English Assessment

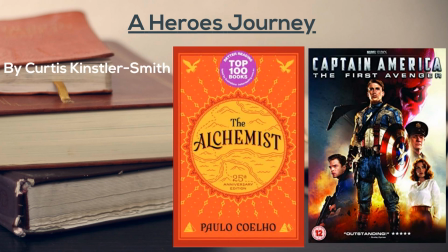A hero's journey. In this video,
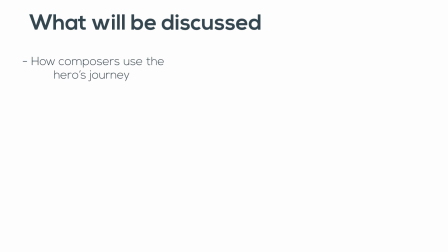I will be analysing how composers use the hero's journey by discussing two stages of the hero's journey by using The Alchemist and Captain America.
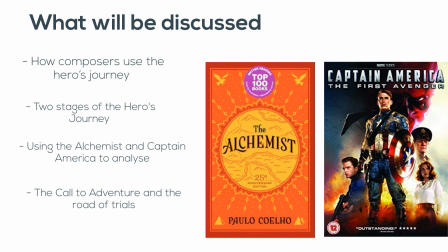The two stages that I will be using is the Call to Adventure and the Road of Trials.
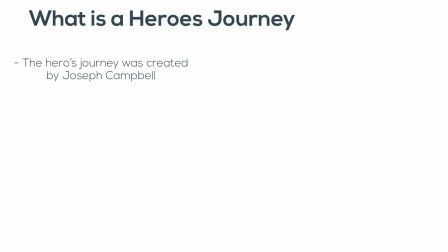The hero's journey was created by Joseph Campbell, who was a curious mythologist.
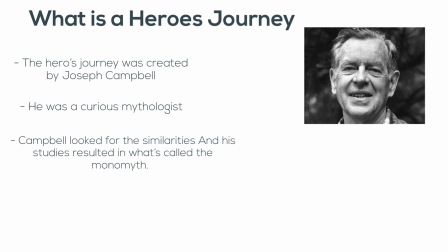In the field of comparative mythology, instead of looking at the differences in the hero's journey, Campbell looked for the similarities, and his studies resulted in what's called a monomyth. The monomyth is a universal story structure.
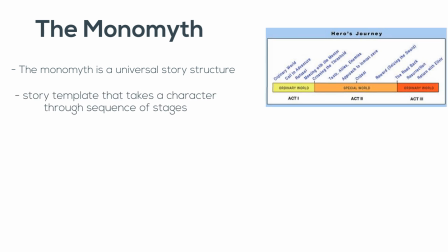It's a kind of story template that takes a character through a sequence of stages. The main character in a monomyth is the hero.
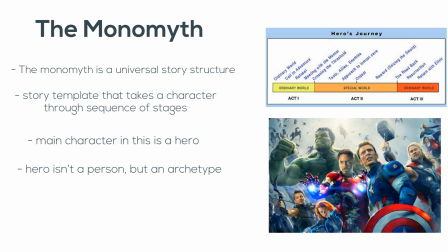The hero isn't a person, an archetype, a set of universal images, combined with specific patterns of behaviour.
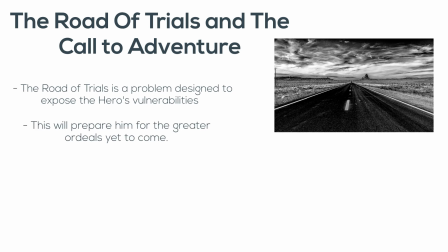The Road of Trials means that the hero has a problem that is designed to expose its vulnerabilities and to prepare it for the greater ordeals yet to come.
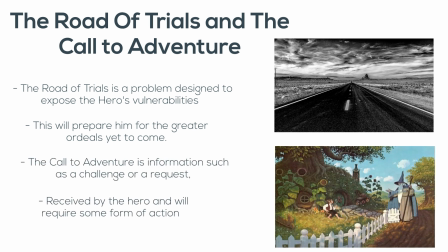The call to adventure can be defined as some information, such as a challenge or a request, which is received by the hero and will require some form of action which takes it off into the unknown.
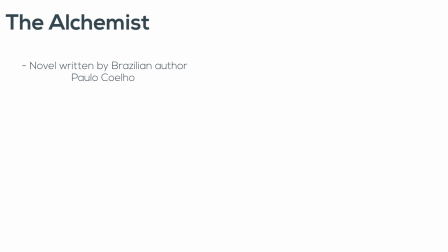The Alchemist is a novel written by Brazilian author Paulo Coelho that was first published in 1988.
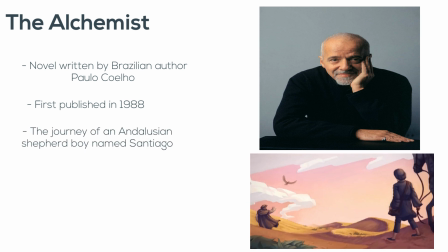The Alchemist follows the journey of an Andalusian shepherd boy named Santiago, believing a recurring dream to be perfected. A woman interprets the dream as a prophecy, telling the boy that he will discover a treasure at the Egyptian pyramids.
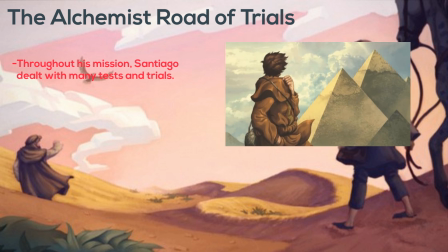Throughout his mission, Santiago dealt with many tests and trials. It began in Tangier. Santiago was robbed and left with nothing but his stones. He asked these stones if he should return home and give up on his journey, but ultimately decides that it is his decision and elects to stay.
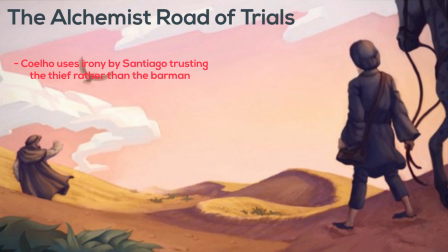Coelho uses irony by Santiago trusting the thief rather than the barman. As shown on page 41, as the sun began to set, he was in a different country, a stranger in a strange land, where he couldn't even speak the language. Irony is shown because he expected the outcome to be something different.
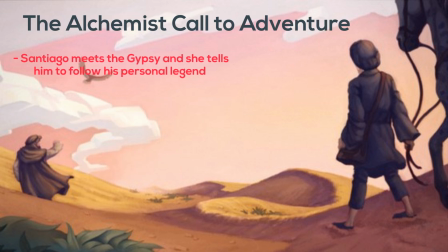The call to adventure happens when Santiago meets the gypsy,
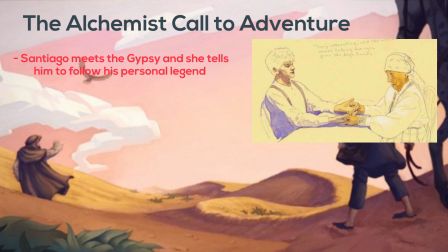and she tells him to follow his personal legend by interpreting his dream of him finding treasure in the Egyptian pyramids.
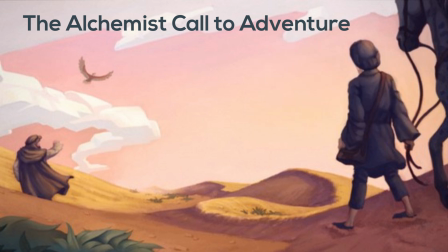On page 14, a technique that is used is symbolism. Symbolism is used when the gypsy woman says, "Dreams are the language of God.
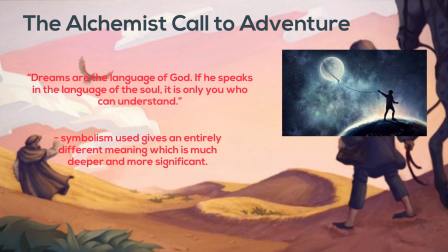If he speaks in the language of the soul, it is only you who can understand."
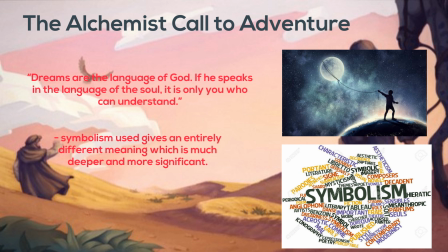The symbolism used gives an entirely different meaning to dreams, which is much deeper and more significant.
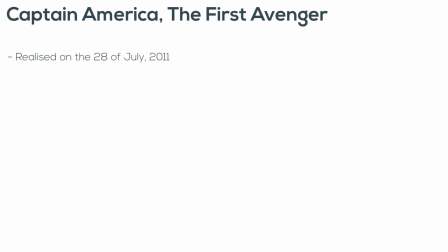Captain America, the First Avenger, was released on the 28th of July, 2011, which was directed by Joe Johnston.
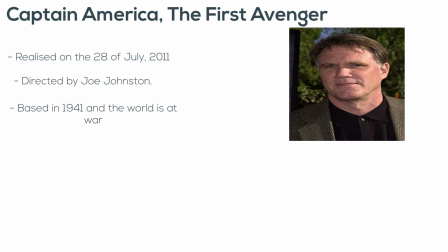The movie is based in 1941 and the world is at war.
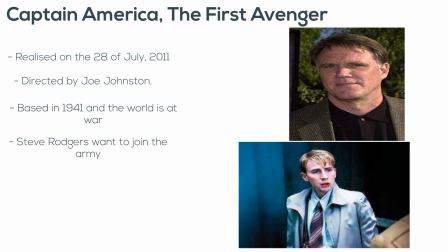Steve Rogers wants to do his part and join America's armed forces, but the military rejects him because of his small stature.
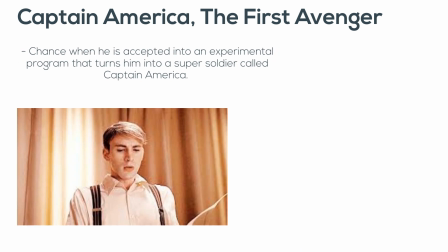Finally, Steve gets his chance when he is accepted into an experimental program that turns him into a super soldier called Captain America.
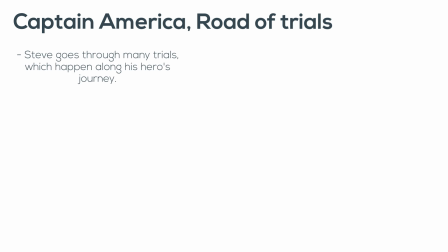For the Road of Trials, Steve goes through many trials, which happen along his hero's journey.
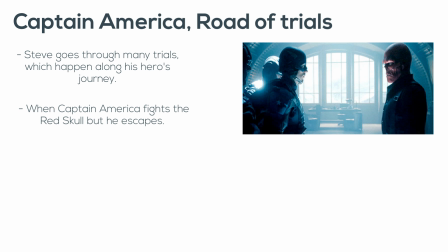One of these trials was when Captain America fights the Red Skull, but he escapes. As shown in the image, when the Red Skull is fighting Captain America, the Red Skull is winning.
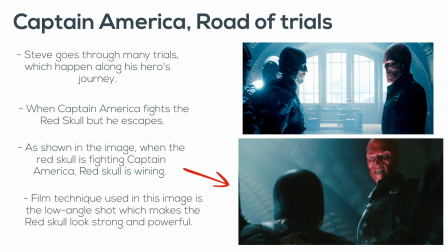The film technique used in the image is a low-angle shot, which makes the Red Skull look strong and powerful.
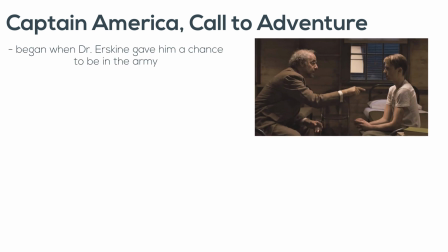Captain America's call to adventure began when Dr. Erskine gave him a chance to be in the army. So after weeks of Steve training to be in the army,
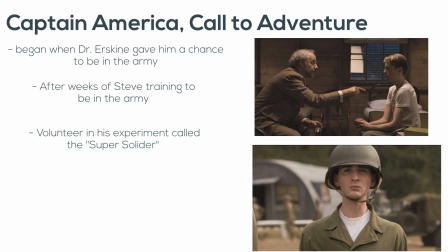Dr. Erskine wanted him to volunteer in his experiment called the Super Soldier, which was his call to adventure.
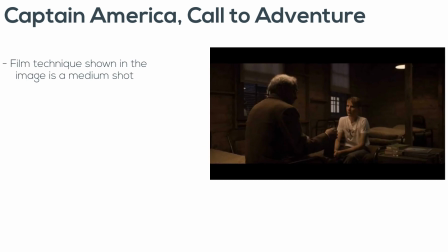The film technique shown in the image is a medium shot. This shows the dialogue sequences and allows the viewer to pick up on Steve Rogers and Dr. Erskine's movements and gestures.
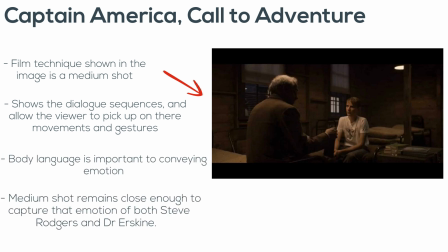Body language is important to conveying emotion, and the medium shot remains close enough to capture the emotions of both Steve Rogers and Dr. Erskine.